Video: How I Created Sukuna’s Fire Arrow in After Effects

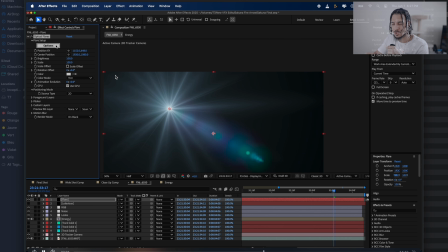(11:19)
The next thing I did was add an optical flares and from here I was just playing with a few different assets so I found something that I liked
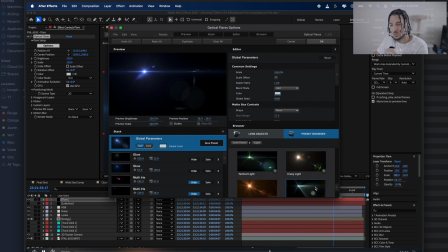(11:26)
and then when I found that flare I brought it in and then we just put it on that comp and then what I did was
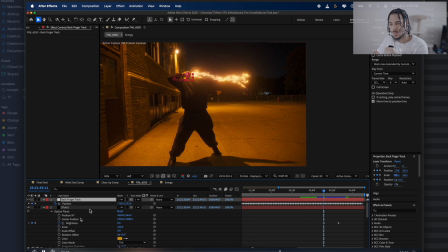(11:33)
I took some of the tracking data from the back finger and I actually pasted it inside of the clip over here
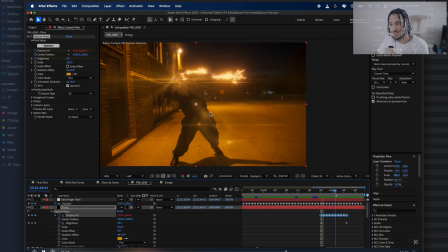(11:40)
so that I didn't have to manually track it and it looked like it was off at least it followed the hand when it was going backwards and the reason I used this
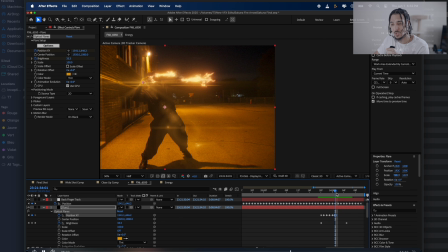(11:47)
flare was to make it look like it was launching the energy across the screen as you could see I just key framed it going from the left to the right off frame and just repositioned the center position where the flare is to make it look good and from there you just play around
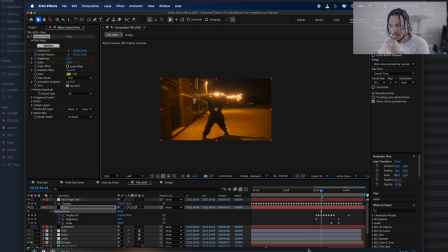(12:00)
with the colored tint and stuff and that's what gave me that effect and as you could see once I played with it for a bit you have something that looks pretty pretty
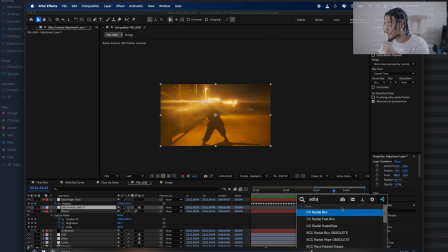(12:07)
cool pretty cool in my opinion pretty damn cool yeah but then I added a cc radio blur to it and then I played around with the keyframe on that until I found something I liked and that was just to make it look like there was more impact once the launch was
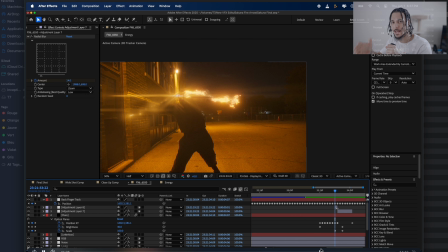(12:21)
set off and then we added that famous negative frame you see it in animes and in different sequences when hits are done and
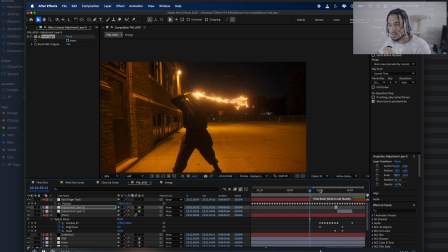(12:29)
then we just did it for one frame and then right when the explosion goes off sorry,
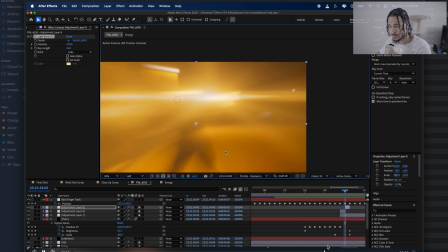(12:33)
the trajectory happens with the CC light burst also too it's another one you can use yeah, it just made it look a lot better so yeah,
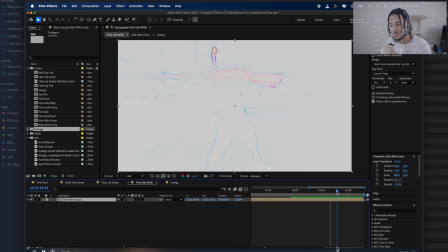(12:41)
that was pretty much all I did for this shot and making it look good then I pre-comped it all together and we added a
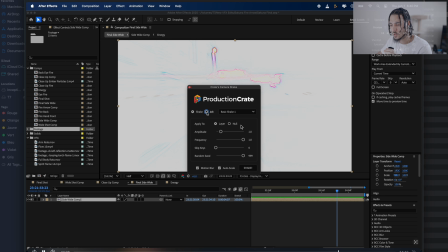(12:48)
shake right around here production crate shake was really good for this so I usually choose jolt one or jolt three and then just select the part on the
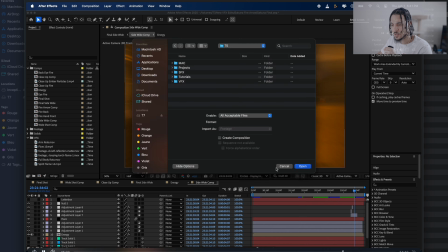(12:56)
layer you want it to happen and then you just hit jolt and then yeah that's what gave me the shake and then we added some dust assets I forgot to say that and just put some dust
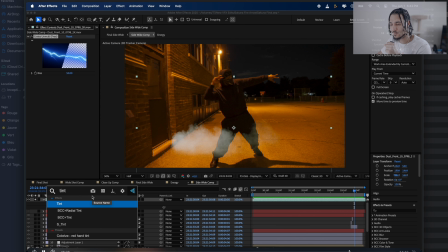(13:04)
assets around there use an unmult effect it just looks like it blends better put a tint
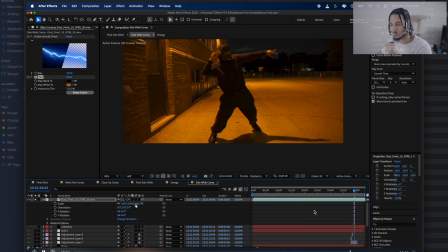(13:09)
effect and then I sampled the orange from the bottom over here made it a 3d layer
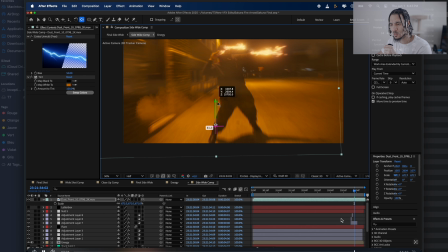(13:14)
pasted the position data from there and yeah that's pretty much how we got this to
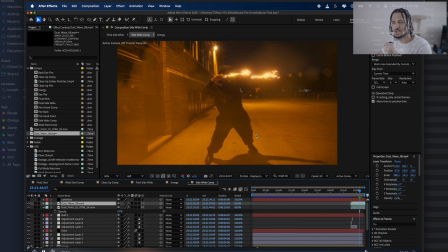(13:19)
look the way that we did and remember just scale reposition change opacity and stuff like that and play with it until
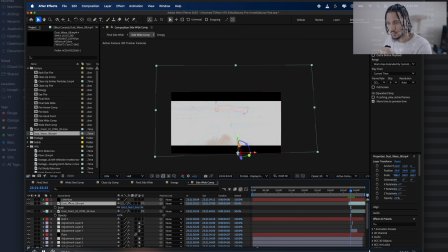(13:23)
you find something that you like inside of that clip so yeah that's the basic breakdown on how I got this shot done I will go
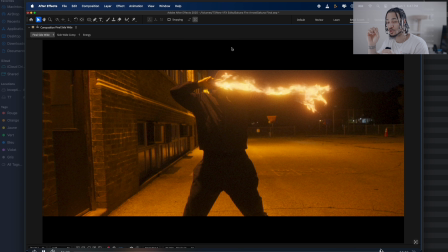(13:31)
way more into depth when I open up the community and I will show you guys exactly piece by piece how I broke this down but I think it'll get too long if I describe every last thing and I will show you guys the last shot I worked on.
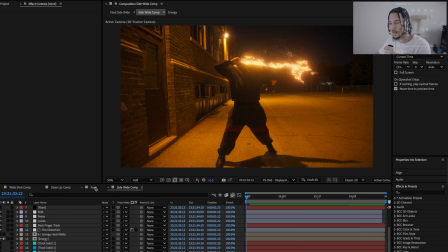(13:43)
I'm not gonna lie I think this was the most complicated, but it was one of the coolest shots
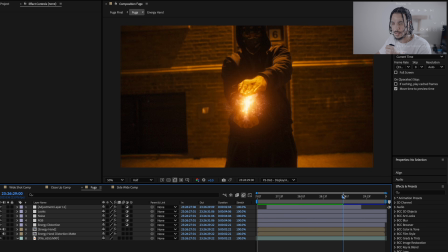(13:49)
and Pretty much how I did this was I added a few different layers together to create this But I think I actually where is it?
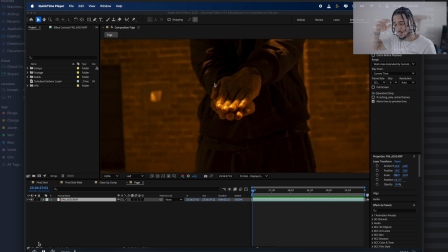(13:57)
All right So for this last shot It was Sukuna's flame when it's coming out of his hand and this one was actually really tricky and this one took me time So play around with it until you find something that actually works for what you're trying to do But what I did essentially was
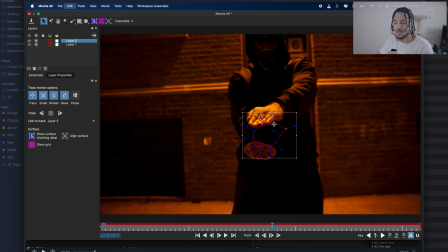(14:09)
track both hands and then we needed that for the energy to follow both.
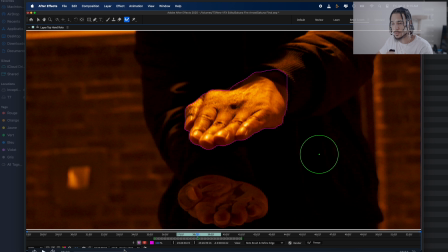(14:15)
And then what we did is we rotoscoped out the top hand and we needed this to obscure some of the energy asset that's coming from here to make it look like it's in the middle.
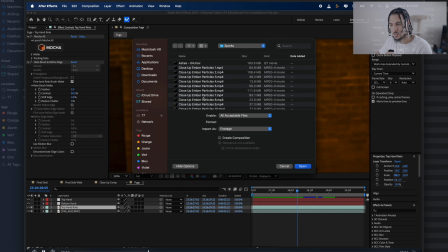(14:22)
And once I was done that part, I just started going through some assets from Film Riot again, sparks, some energy assets.
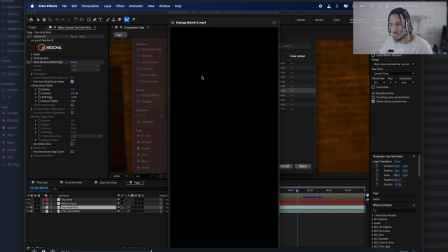(14:29)
And then I found some energy bombs that I really liked and I brought them in. and then I just
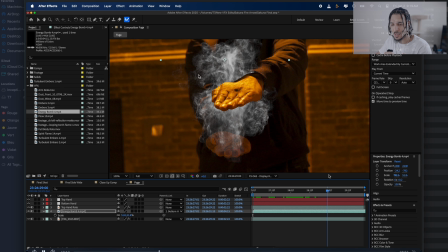(14:34)
started positioning them where I wanted them to be and then attaching them to the null that was relevant.
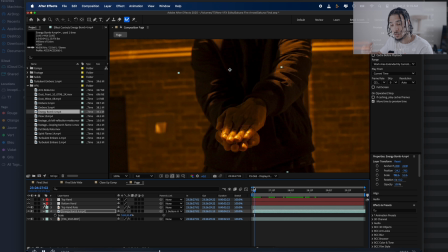(14:39)
So if it was on the bottom hand, we attached to the bottom null. And if it was at the top, vice versa.
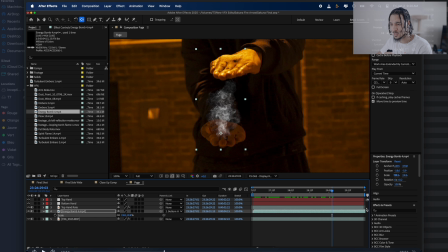(14:44)
And then just rescaled and positioned, retimed it until I found something that I liked. And take your time with this because this is just creative work. You're not going to find something that works off the top. You're going to have to play with it until you figure out what's working.
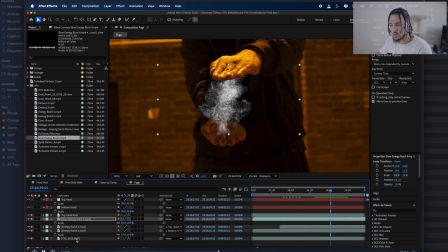(14:57)
And then from here, I ended up finding some other assets like the chaotic energy and stuff and adding it in the middle and just keyframing the position and then from here I added um the spirit flame which was another good addition to make it look like fire was rising from here too and
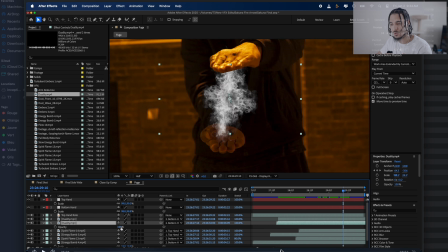(15:13)
just kept playing with it until I found something that I like like I said you can just keep going all day with this oh yeah then the embers
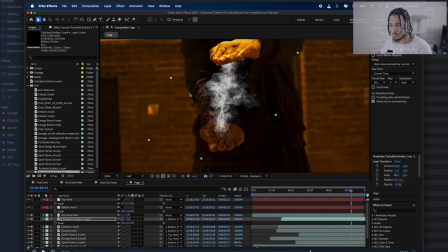(15:20)
was another important part because of fires embers are going to come out and yeah once I was done that pre-comped it all together put
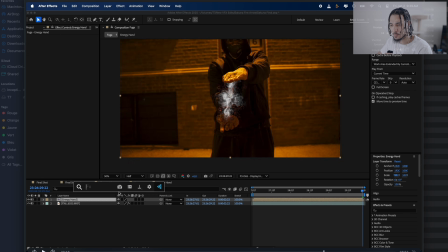(15:28)
the black fill on the hand over there and when you come back to the main comp over here you just copy and paste the effects from the last one and
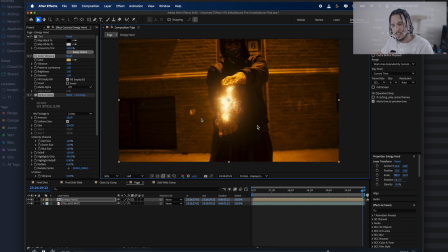(15:35)
that's what really just blends and pulls it all together so yeah that's pretty much how I made this shot over here but I
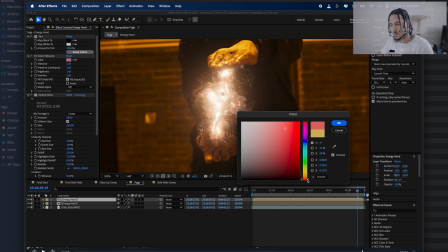(15:43)
mean in a nutshell a lot of this was just me playing with it trying to figure out what works I keyframed the actual color vibrance
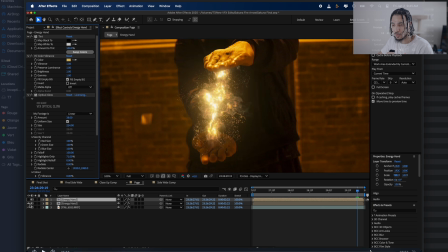(15:50)
effect to change colors in between here so that it goes from like an orange to a red and then I tried doing the reverse but long story short
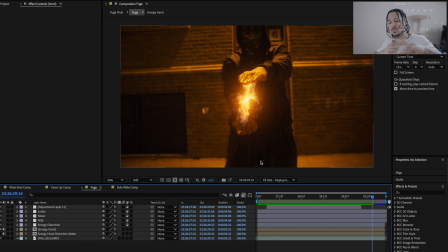(15:58)
a lot of this was just trial and error and me trying new things to try and figure out how to interpret what someone like Diego Woods did without copying him completely because at the end of the day it's great to be inspired and recreate things in your own way but the problem with
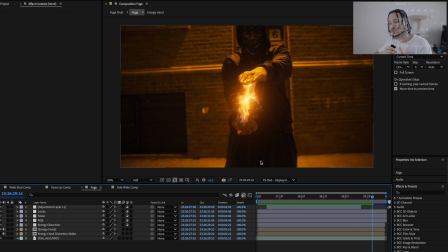(16:13)
copying things is that you're not actually learning how to do anything unless you know why you're doing what you're doing. So in essence, like when you watch someone or a tutorial and it teaches you how to make a donut, if you don't understand why you're doing those things in that tutorial, then all you're going to be able to make is a donut,
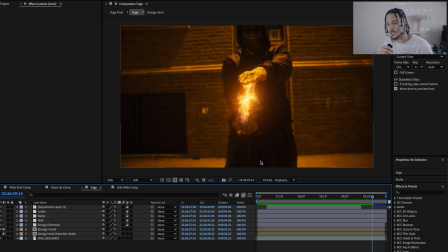(16:30)
which is why I'm grateful for having creators like this because they show these techniques and then you can apply it to the stuff you're doing to get the result that you want by just tweaking it a bit. So yeah, I hope you guys enjoyed this video. This is a quick breakdown on it.
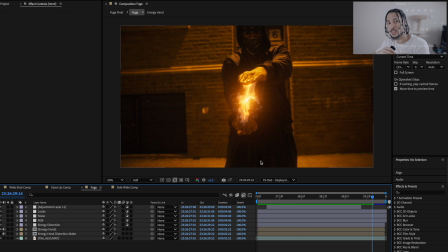(16:44)
I can't make something that's like five hours long, but hopefully you find something in this that helps you and if you need any clarification just message me this
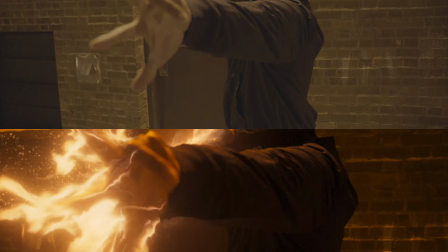(16:53)
is guerrilla filmmaking love you guys all happy holidays and get out there and create shout outs to diego woods and everyone else out there that's
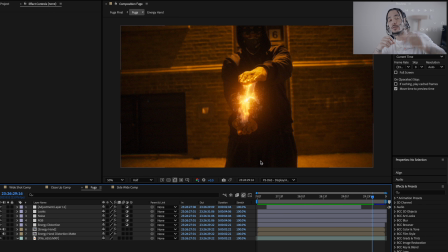(17:01)
inspiring the community you guys i will see you on the next one and stay tuned for the new community coming out i will find you guys there peace